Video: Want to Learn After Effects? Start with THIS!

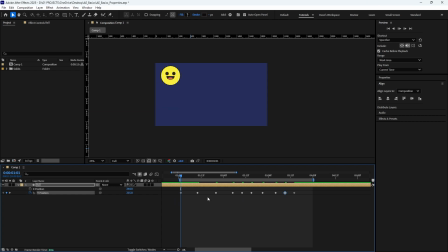247s
Once the progress bar at the top of the timeline panel is completely green, it indicates that the animation is fully stored in memory and ready for playback. And don't worry if your animation looks too robotic. We will fix that in the next step. Now that we set the keyframes for the Y movement, we can move our shape across the screen.
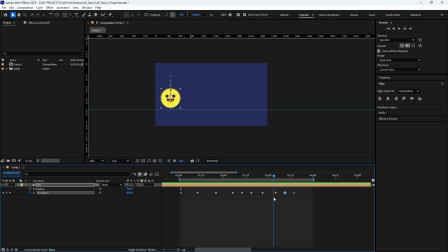265s
We will use the same approach as before, but separating the position properties will give us a different result. Place a keyframe on the X position at the beginning of the timeline. Then move to the last frame and add a keyframe both on X and Y positions, and adjust your circle to the right side of the screen.
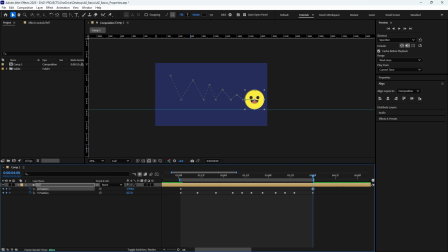284s
Now, hit the spacebar on your keyboard to do a run preview of the animation, and watch the magic happen as the ball bounces across the screen. If you take a look at the motion path of the shape, you'll see that by adding just 2 keyframes for the X position, we allow After Effects to handle all the intermediate keyframes.
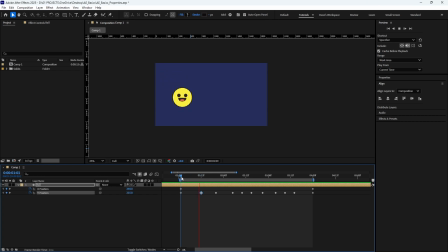303s
This, combined with the independent movement of the Y position, creates the effect of the ball bouncing from left to right. To enhance the smoothness of the movement, we need to click on the graph editor in the timeline panel. Next, select the pen tool and add Bezier curves to all the high points on the Y-axis.
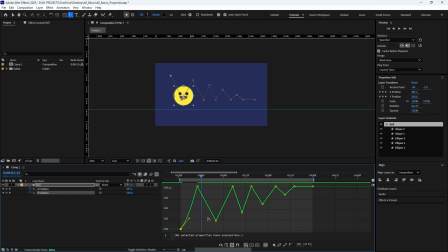323s
This will create a more ease bouncing movement. Easing is a crucial aspect of animation, because in the real world, most movements do not follow a linear path. Instead, every movement involves curves and varying acceleration.
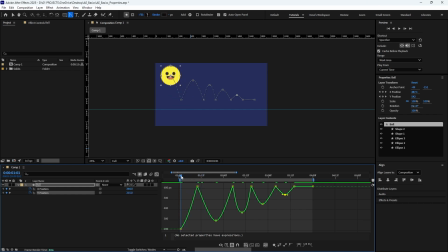340s
Therefore, incorporating easing into our animation is essential for making movements appear more natural and realistic. You can refine the curves of your animation by dragging the handles of your Bezier curves in the graph editor.
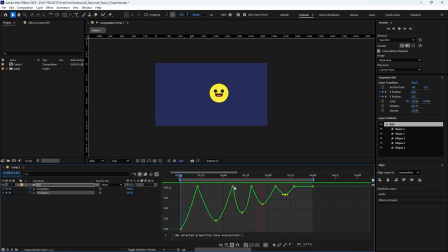354s
I wanted to demonstrate how to add more life to your animation by incorporating ease. Don't worry if you don't fully understand it yet. I will cover easing and the graph editor in more detail in future tutorials. Finally, let us give our little character a ground to bounce off by adding another shape
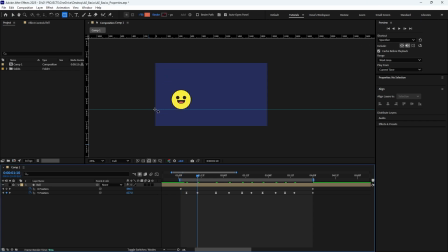374s
layer just below the points where our bouncing ball reaches its lowest position.
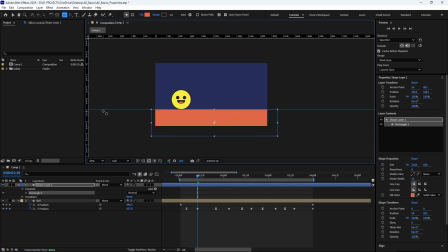380s
I know there's only 2 layers, but when working with more elements, this can build up quickly. Name that shape layer floor and place it below your ball layer in the timeline, just to keep things organized.
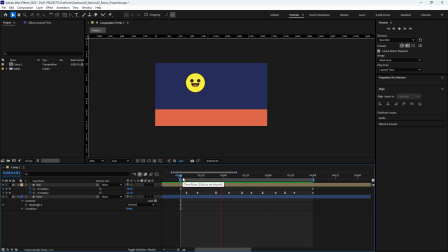396s
Press the spacebar to preview your final animation. And congratulations, you just made your first animation in After Effects. I hope this tutorial helps you get started with After Effects animation. I'll be uploading the next part in the coming weeks. If you have any questions, please let me know down in the comments. Don't forget to subscribe to the channel for future updates and follow me on social media. Links to my social accounts and newsletter will be in the description. Now, let's go and make those pixels dance. Peace.